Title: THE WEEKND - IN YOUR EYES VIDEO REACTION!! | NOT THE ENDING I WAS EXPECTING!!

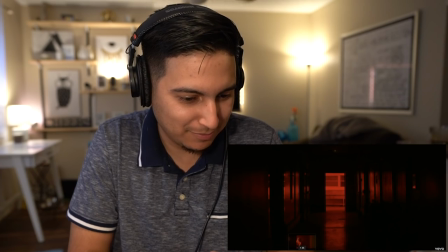[7:42]
there's that fucking parallax effect that i would talk that i was talking to y'all about in one of the other videos they're pushing in but they're zooming
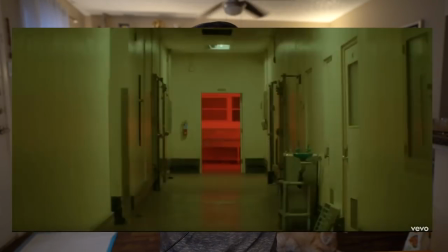[7:48]
out at the same time so it gives you like this like the background's coming closer to you but you're not actually you're not moving toward the frame it looks like it just gives you that weird feeling jaws is definitely the most famous use of it but like it looks like the background is getting bigger but the doorway is staying the same size i
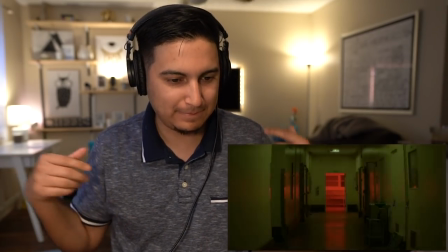[8:05]
tried to find love in someone else
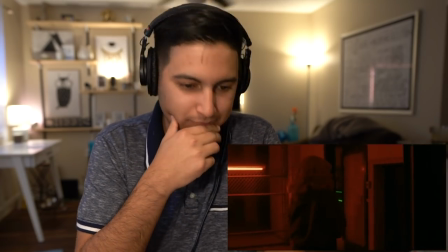[8:11]
too many times i hope you know i
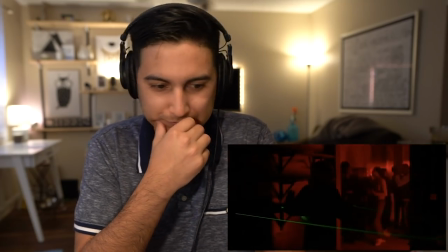[8:16] mean it when i tell you you're the one that was on my mind Oh man, just everything about this video, it's fucking fire.
I'm feeling the green, red and black fucking look of it. And everything is green, red and black. Like even the lasers in this shot right here are green, red and black. And then we come through and then we see after hours in the background and yellow and gold. This whole video is fucking fire. There's like no doubt about it. And again, the sentiment is just staying the same. Like in your eyes, you're telling me the truth even though you try to lie. And I'm not letting that lie define you because I know deep down that you're telling me the truth in your eyes you try to hide the pain externally with your like body mannerisms and also with what you're telling me you always have the perfect things to say but i can tell that you're lying but i won't let it define you look it's a fire ass song this is probably one of the more 80s sounding songs especially after blinding lights and i know that the last three or four songs go in order heartless goes into faith and then faith transitions right into blinding lights on the album and then blinding lights which is probably the most 80s song on the album transitions right into this one. It's fire.
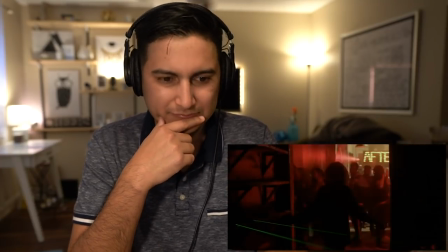[9:25]
Hey, look at that.
When I tell you you're the one that was on my mind When it's said or when it's done,
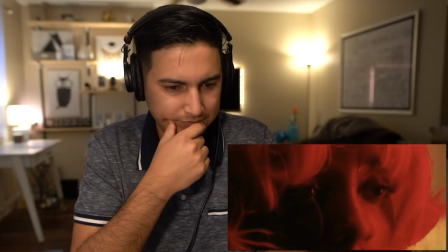[9:34] yeah I would never let you know I'm ashamed of what I've done, yeah When I look at you in your eyes
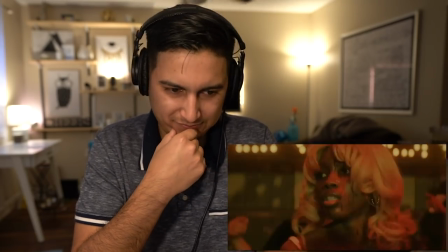[9:43] I see there's something burning inside
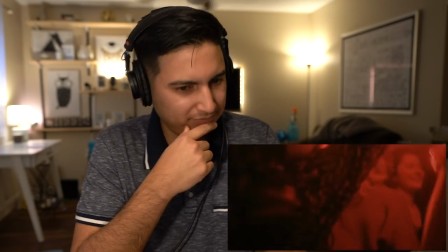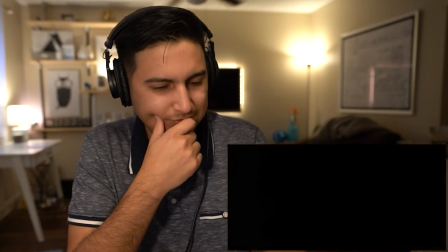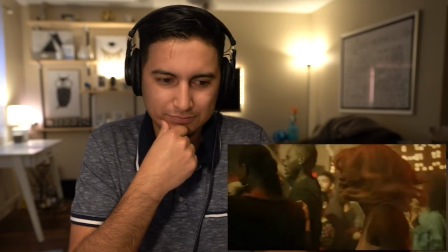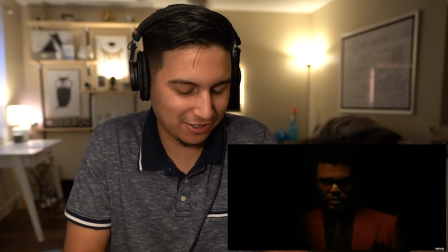[10:02]
Yo, the weekend is just like fucking staring her down And then I saw that we were about to transition away from the red and the green Which I'm sure has some type of intent behind it especially considering it happens on the bridge but just by watching the video you can sense and feel her panic even with no dialogue and even though the room is crowded it feels like it's only them two there because you feel the panic that she has from him and no one else even knows what the fuck's going on because everybody else is in their own little world
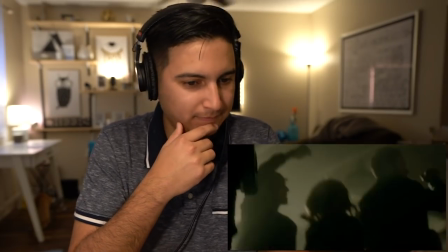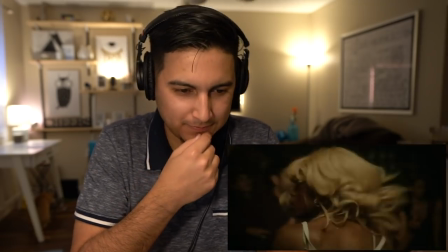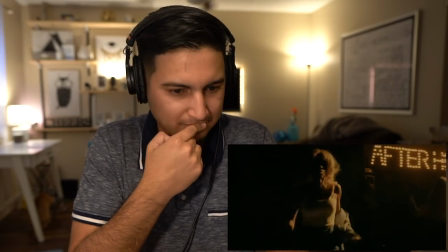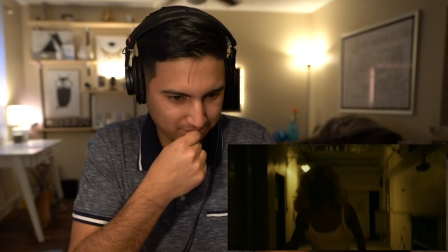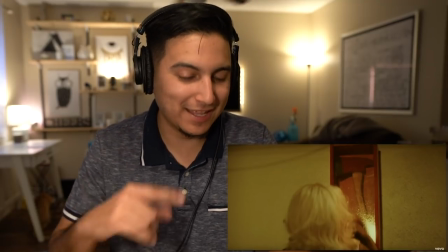[10:50]
man that scene gave me fucking claustrophobia especially knowing that she's panicking because he's there trying to kill her or I don't know if he's trying to kill her just yet he might just be trying to put the fear in her eyes but just feeling like if that was me I have that rowdy
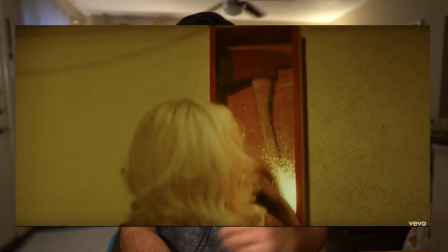[11:03]
claustrophobia right there and I don't know I'm not even one that's claustrophobic but then look we went from the yellow and now she's looking at the fucking axe and the axe is red along with the box the color is purposeful every single frame nothing is left to just like oh it just happened to be like that everything is purposely done and I like that shit that means that there's a strong as concept that
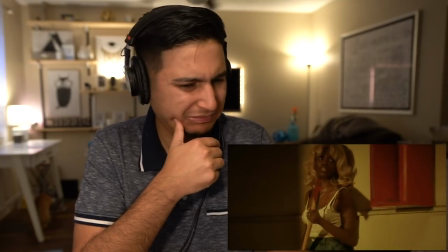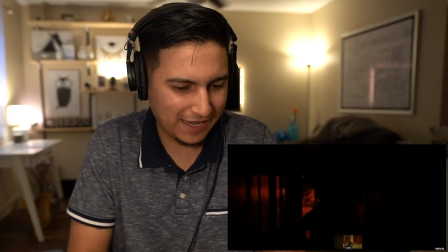[11:31]
better be fucking Kenny G on that saxophone just going ham like that see